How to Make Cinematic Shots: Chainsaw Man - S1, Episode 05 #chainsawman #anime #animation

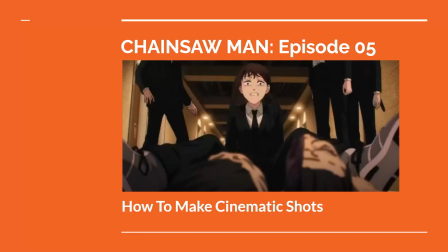(0:00)
In the anime series Chainsaw Man, based on the original manga, a young man named Denji steps into an underworld of hunting devils and supernatural evil with a team of fellow hunters. The first season, produced by MAPPA Studios in Japan, is a high-level achievement in action and dramatic animation.
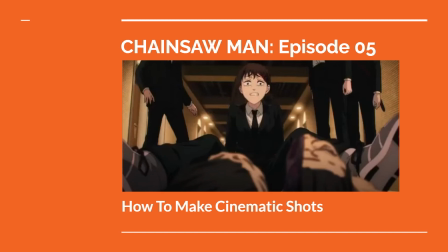(0:15)
In this video, we'll look at how the fifth episode creates cinematic shots to visualize the story. Per usual, there will be spoilers to the story of Chainsaw Man, so I recommend checking out the series before proceeding further.
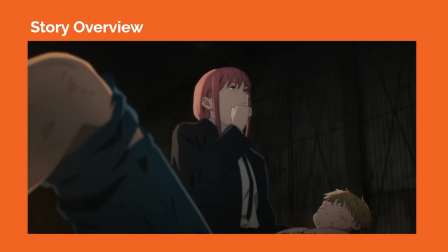(0:25)
As a general story overview, the first 12 episodes of the series reveal the origin story of Denji and his pet devil, Pochita, as Denji discovers a new life hunting devils under the mysterious Makima. Denji is assigned to the stoic Aki while being paired with a wild fiend Power.
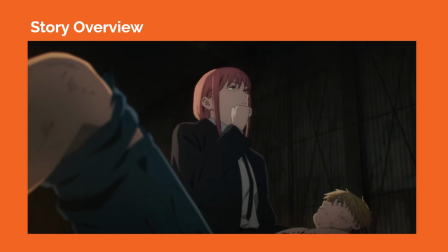(0:40)
The team falls in and out of various misadventures as more of the truth behind their operation is unveiled. So when looking at how to make cinematic shots, one place to start is analyzing the composition and figuring out the horizon line, as well as what elements are in the foreground, midground, and background. Lens choice can also be part of the equation.
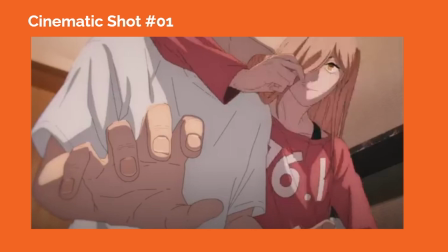(0:59)
In cinematic shot number 1, the camera is around Denji and Power's waistline tilted upward to capture them in an upshot. Denji's head is actually framed outside of the frame, but we see Power's facial expression as she wraps her arm around him.
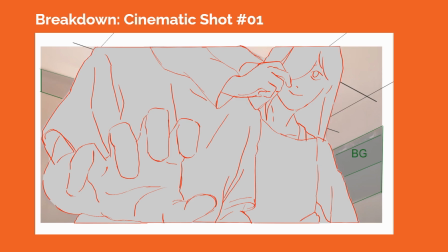(1:12)
The shot tells us a lot about Denji's state of mind through the visual of his extended hand in the foreground and with Power being physically close to his body.
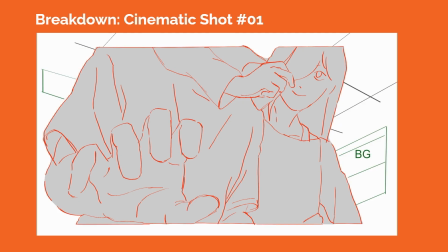(1:20)
The background has strong perspective cues indicating the tight space within the bathroom and suggesting a 3-point perspective grid.
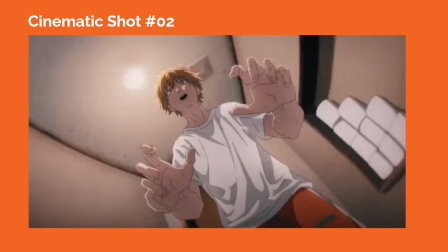(1:27)
In cinematic shot number 2, the camera is tilted upward at a Dutch angle, capturing Denji in an upshot where we see most of his upper body and part of his thigh. The lens is likely a wider angle lens, allowing us to see more space within the bathroom, and we can see some of the perspective cues in the background distorted at the edges.
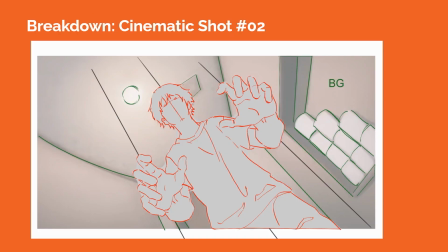(1:46)
We see the source light within the frame, which is the ceiling light at the top above Denji, causing most of his face to be covered in shadow.
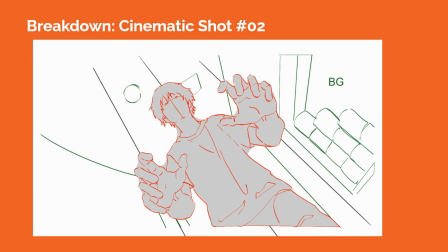(1:52)
His extended hands also appear to be larger in proportion to the rest of his body, which can also happen when a wider angle lens is used.
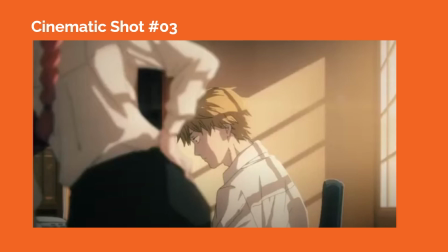(1:59)
In cinematic shot number 3, the camera composes Makima in the foreground on screen left, and she is slightly out of focus to enhance a sense of spatial depth.
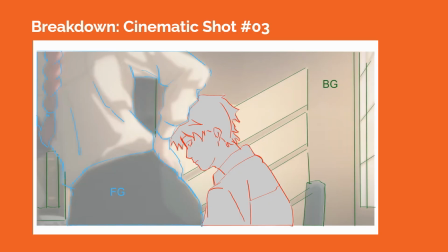(2:08)
Denji is in profile view, in the center of the frame, looking downward. The camera lens is likely a little longer, compressing the space between foreground, midground, and background. The source light is the outdoor sunlight pouring through the window on screen right, and this creates a unique light and shadow pattern on the wall behind Denji, while also creating a pattern of stripes on him.
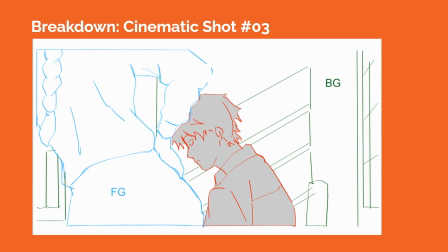(2:26)
With his face in shadow, Denji appears more forlorn, and the window grid shadow pattern on his back and the back of his head helps to create a sense of feeling trapped or pinned down with internal conflict.
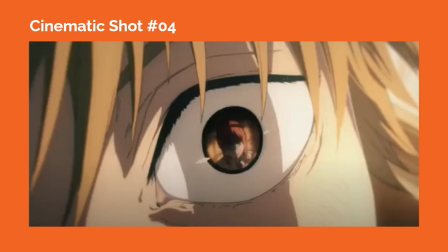(2:37)
In cinematic shot number 4, we see an extreme close-up of Denji's eye, where it largely fills up most of the camera frame. Blades of his hair and the side of his head and eyebrows help to give us spatial context, allowing us to identify this eye as belonging to Denji.
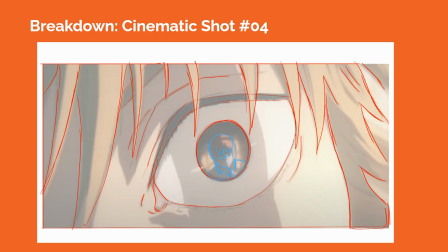(2:50)
We can see Makima's reflection in Denji's eye, and interestingly enough, half of her face is brightly lit and the other half is in shadow. There's a strip of shadow from the window grid covering Denji's pupil and iris where we see Makima's reflection, and this helps create a contrast with the brightly lit white areas of Denji's eyes.
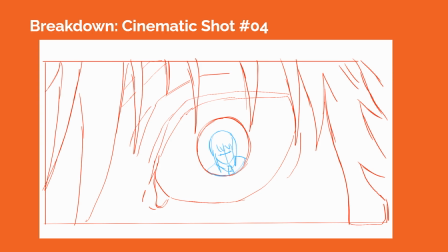(3:08)
This strong contrast helps draw our eye to a focus point within the frame. The camera lens is likely a very long lens, allowing us to get closer to Denji's eye.
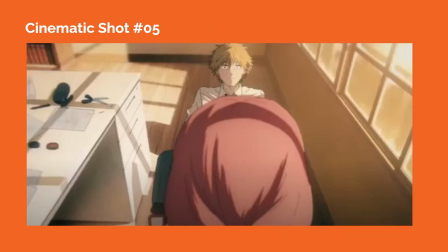(3:17)
In cinematic shot number 5, the camera is slightly higher above Makima's head, shooting down on Denji and the ground plane. Denji appears smaller in the frame compared to the size of Makima's head, and he is in the top center of the frame.
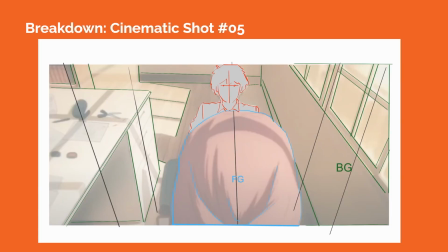(3:28)
The perspective cues of the wooden floor helps us to see the ground plane.
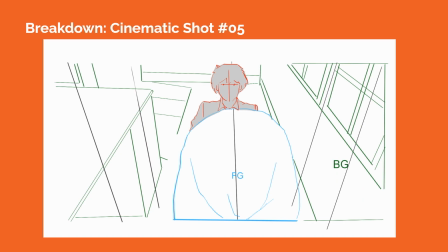(3:32)
Meanwhile, the perspective cues of the window grid on screen right and the desk on screen left allow us to perceive a 3-point perspective grid within this shot.
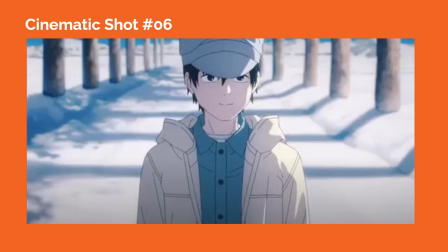(3:40)
In cinematic shot number 6, the camera frames the young boy in the middle of the frame in an almost symmetrical composition with the trees and shadows on either side of him. A longer camera lens is likely being used as the distance between the trees and the background are probably compressed a bit.
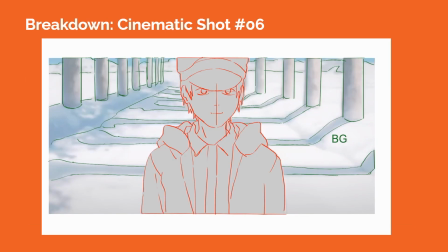(3:53)
These background elements are also blurred out of focus to create spatial depth and to allow our eyes to focus on the boy in the center.
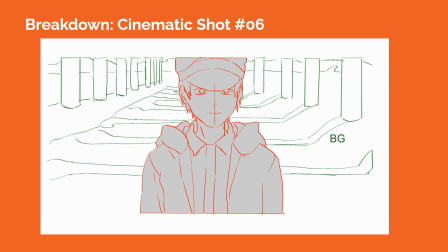(3:59)
The horizon line shoots across the top of the frame, helping to guide our eyes to the face of the boy.